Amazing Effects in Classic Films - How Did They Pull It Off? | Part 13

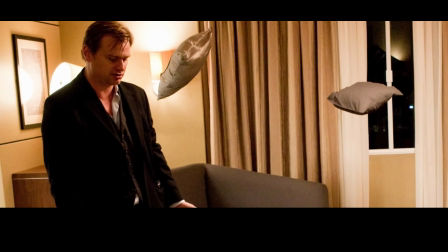And to really sell that zero gravity illusion, they even attached objects in the room to wires and made them float for that extra bit of detail. This one has nothing to guess at because it's not really an effect, but it is an industrial light and magic animated film,
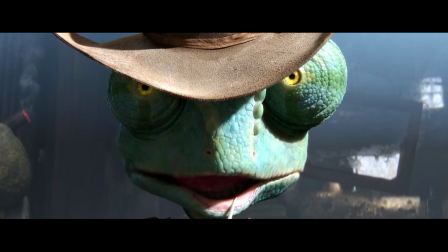which sounds like a great idea, and it was, especially with Roger Deakins serving as visual consultant,
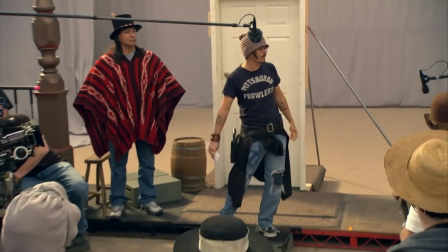which is why the lighting is so amazing. But the reason I wanted to talk about this is the unique approach they took in production, which they described as emotion capture.
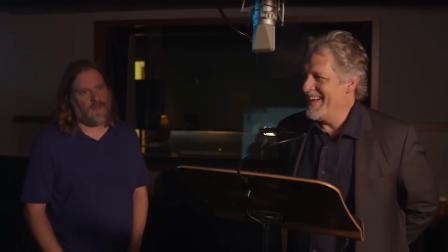Instead of doing the usual process, where an actor is isolated in a booth playing off only the director, actors perform their scenes all together as they would making a live-action film.
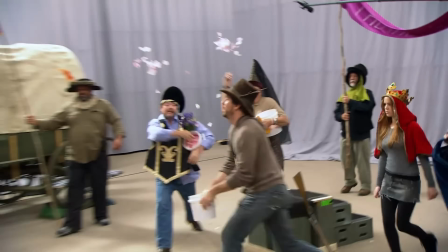The behind the scenes sort of looks like a quirky theater troupe having a blast,
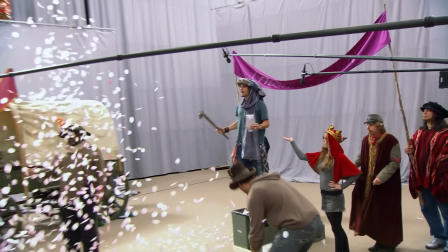and all the dialogue recorded this way absolutely added a lot of life and the ability to ad-lib and shift ideas on the fly,
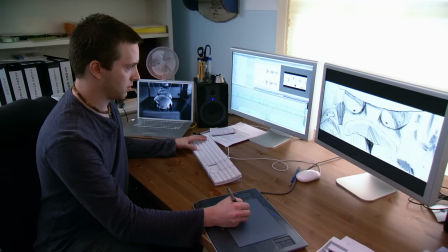again, as you would with any live-action production. The animators were thrilled about this too, since they now had a treasure trove of references from the actual cast.
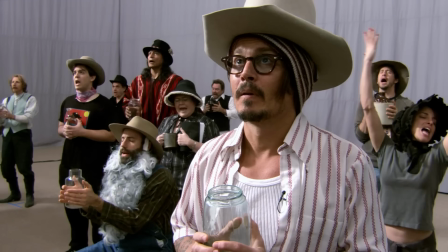So instead of the typical method of an animator filming themselves and acting out the motion for reference,
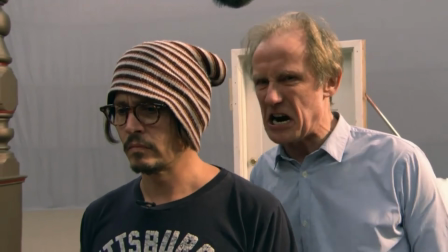they were able to pull that directly from the mannerisms of the actual performer for any given moment.
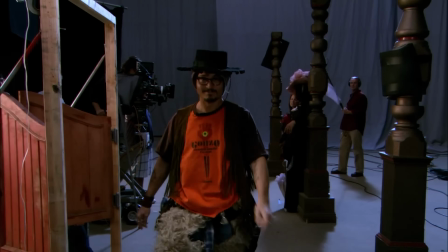And there's loads of behind the scenes showing them do this, capturing the film while playing, and I think it pays off in the final film.
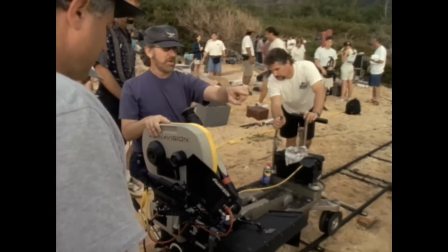As always, the through line across all of these films isn't some single technological breakthrough,
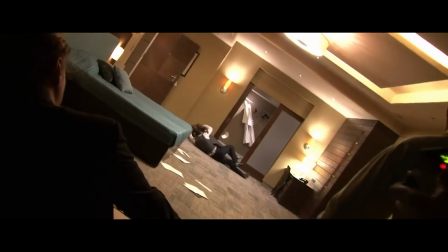it's a consistent philosophy of illusion rooted in craftsmanship and problem solving.
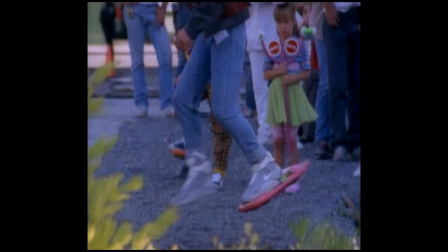The actors are physically interacting with the effects, wearing rigs, reacting to puppets,
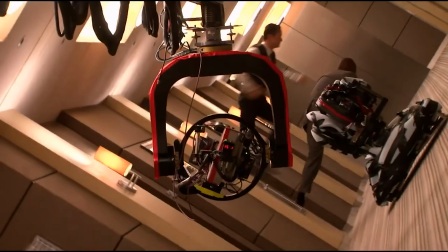performing in moving sets, and that human performance is exactly what sells it.
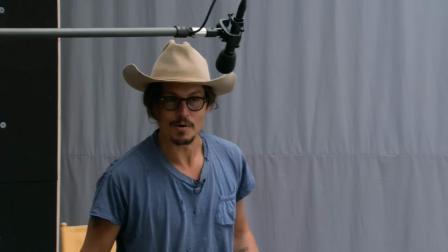Now that's what I'm talking about. But that's it for today. If you want more amazing effects, we've got a playlist in the notes below with all our other episodes, and we just started a brand new channel called Page One and Beyond.
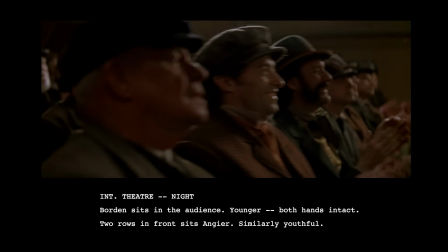It's a new show that takes a deep dive into the elements that make some of our favorite films stand out. If you dig this show, you're gonna love that one, so check the notes for that in the links as well. And until next time, don't forget to write, shoot, edit, repeat.
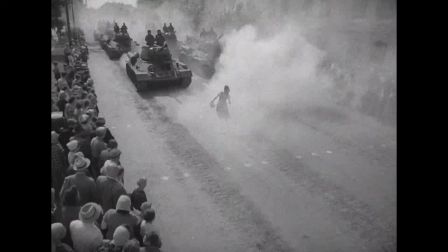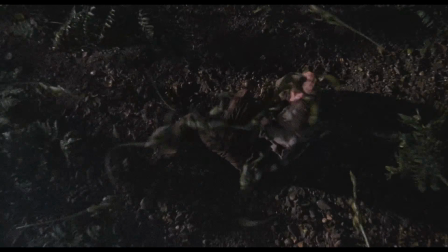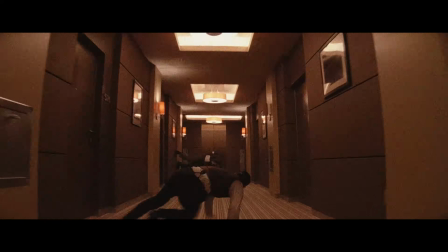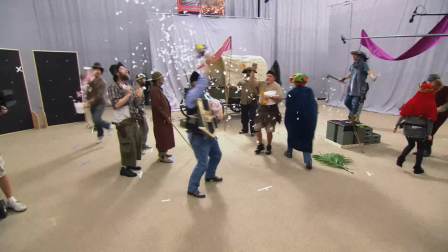See you later. Ta-ta.